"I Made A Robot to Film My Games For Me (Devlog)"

Making game development videos entertaining is tough, especially when it's mostly just capturing a bunch of boring code.
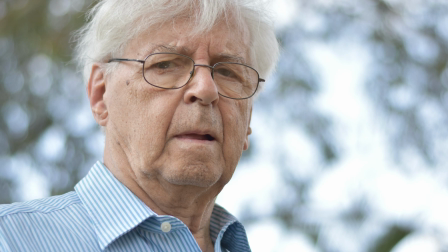7s
And I've had enough! I don't relate with robots, I don't relate with my dad, and I especially don't relate with C-sharp-sharp-sharp.
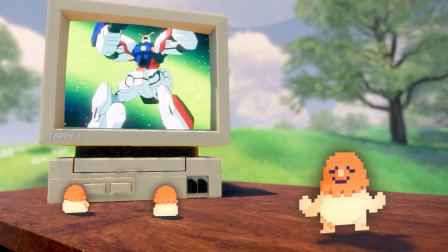14s
The real appeal of game development videos is getting a glimpse into the passion and very real lives of the developers who make them. Shoot, you mythical little monsters! And that's why, through the power of C-sharp, I coded my new relatable robot sidekick, Polaroid.
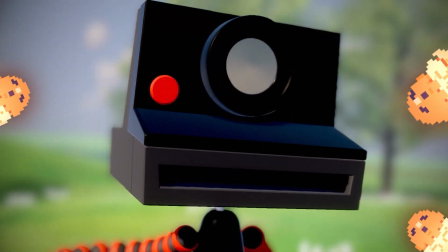31s
With his all-terrain walking capabilities, his controllable focus, and posable arms, Polaroid is the ultimate tool. And in this video, I'll prove how superior Polaroid's perfect picture producing style can possibly be.
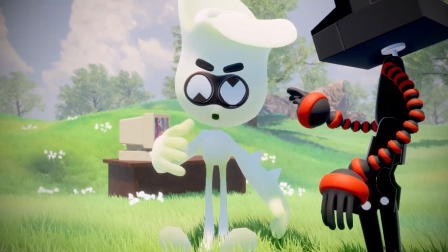47s
There's my personal posterior. Obviously, I'm still working out the kinks. Hey! Get back here!
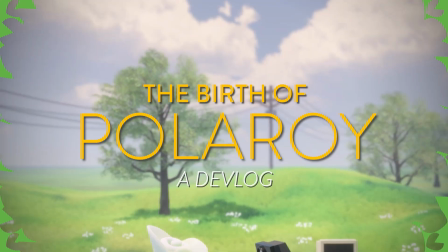52s
You're not supposed to see that! Caddy. All right, Polaroid, let's try this again.
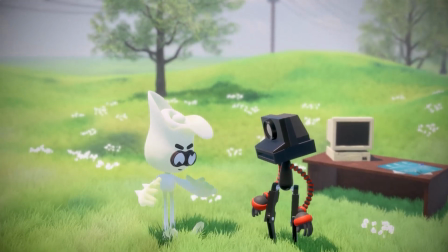58s
We're here to film game development, not my private parts.
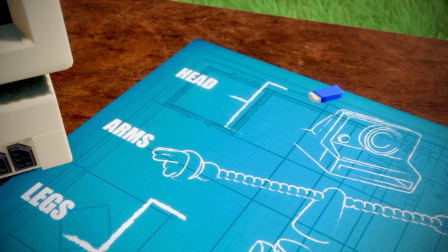66s
Let's just move on. Polaroid is split up into three separate parts that each have their own subsystems.
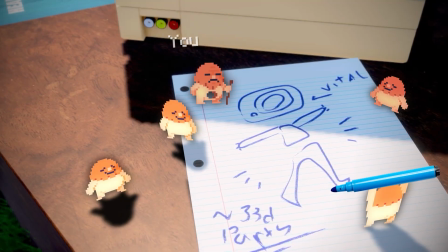72s
Each of them are vital in capturing that elusive, intimate, handheld feel.
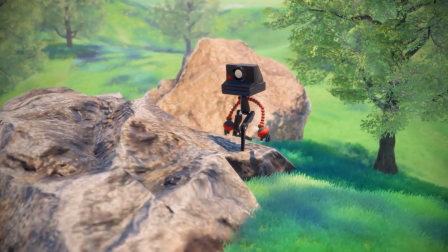77s
His legs add that boogada bounce, and he bounces around on all sorts of terrain, just from this free IK script I found on the internet.
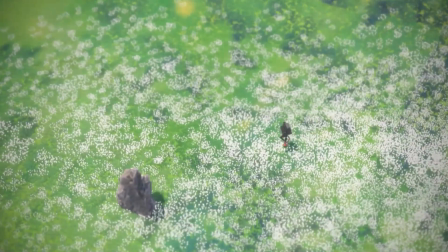86s
And with a simple script, he becomes my slave. Bouncing between two points back and forth, never stopping.
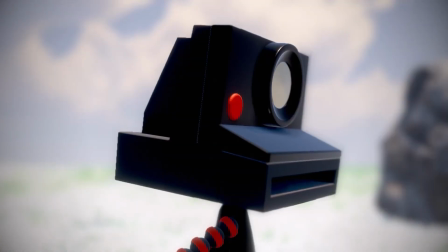96s
What are you doing? Goddamn flowers trying to steal my spotlight.
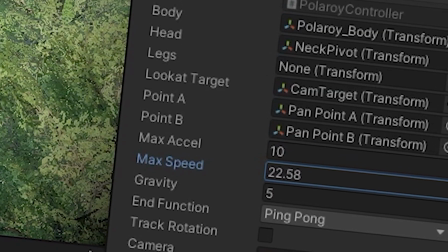101s
And if I want him to pick up the pace, I can adjust that too. That's just not looking right. To make the viewer feel like they're actually here, I can be your friend if you want me to be.
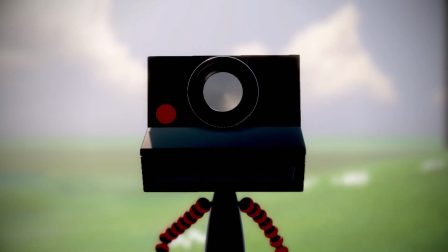112s
Polaroid's camera head controls the camera. Hey, wow, imagine that.
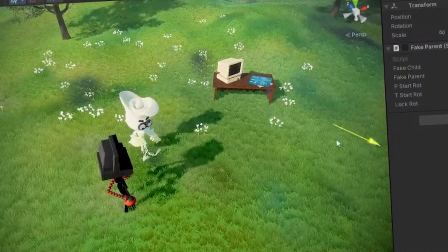116s
And it's set up to automatically point to And it just focus onto a single target and with that quick YouTube zoom feature Oh,
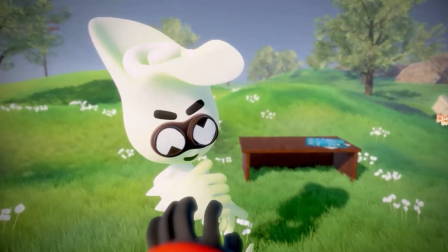122s
I can make sure that he's capturing the things I want him to. Hey, stop it. I'm working here But if Polaroid is being especially
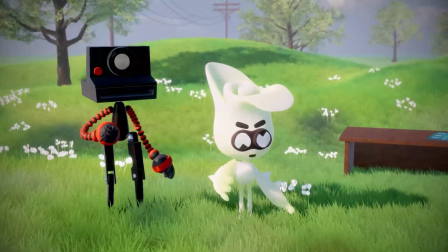130s
Disobedient I can control his arms and head when I'm in control it adds even more subtle movements
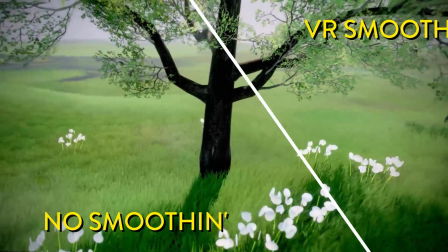136s
and microaggressions So I added a bit of a VR camera smoother to make sure
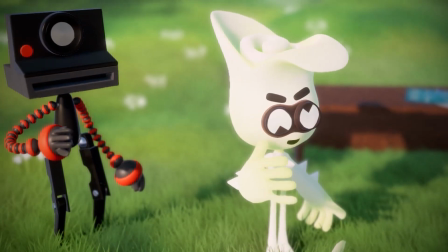140s
it doesn't get too Wiggly all of these features result in Polaroid's unique
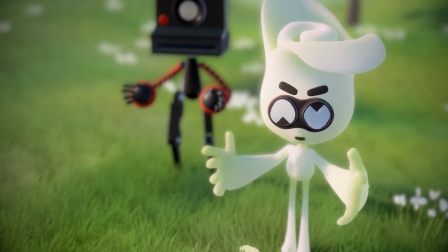145s
filming style And it's not just about capturing the game development process, it's about capturing the emotion and excitement of it all.
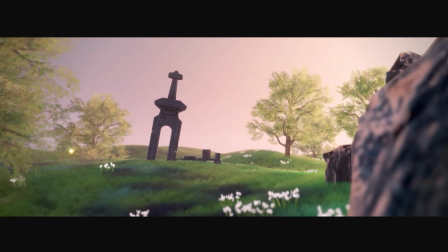152s
See, look at this shot. It's not just about the game. It's about the beauty and wonder that surrounds it.
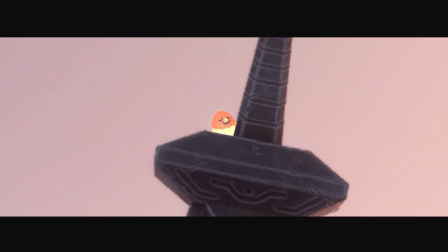162s
Except for this little weirdo. What do you want?
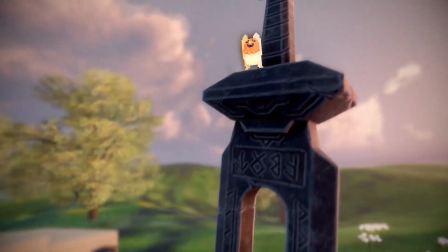168s
I can never understand what these guys are saying. Hey, give me my sh**, you little f**k.
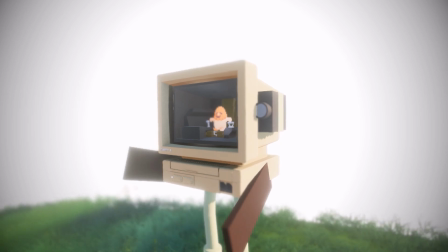178s
Polaroid, you're right. We don't need all this old junk to take great video. I just need to believe in you or believe in the me that controls you.
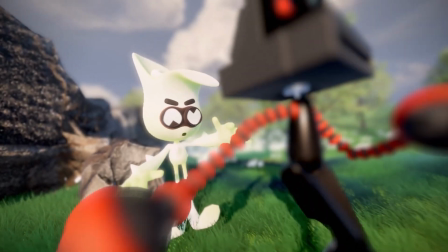186s
I understand that now. Go Polaroid, go out and snap to the extreme.
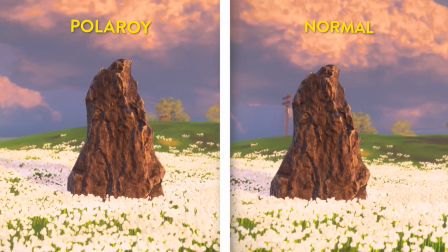192s
So on the left, you can see the shots taken by Polaroid. You can see they're a little bit more of a POV, a little bit bouncy.
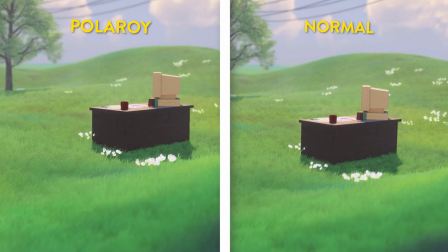198s
So you kind of give you a sense of actually being there in the shot. Whereas the one on the right is a little bit more smooth and synthetic.
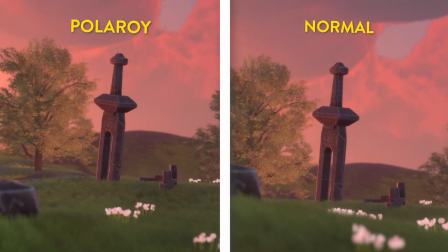206s
Which looks very cinematic and nice. But it doesn't quite give that intimate feeling that we're looking for.
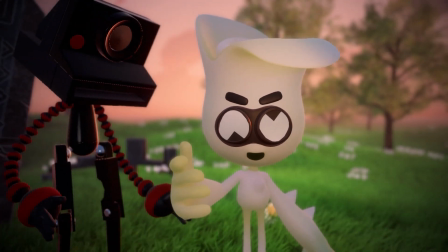213s
But hey, let me know who you thought took the better shots in the comments. I can always turn this guy into scrap metal if I need to.
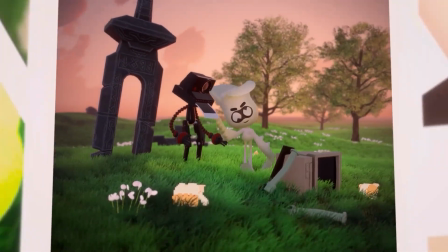222s
Oh, Polaroid.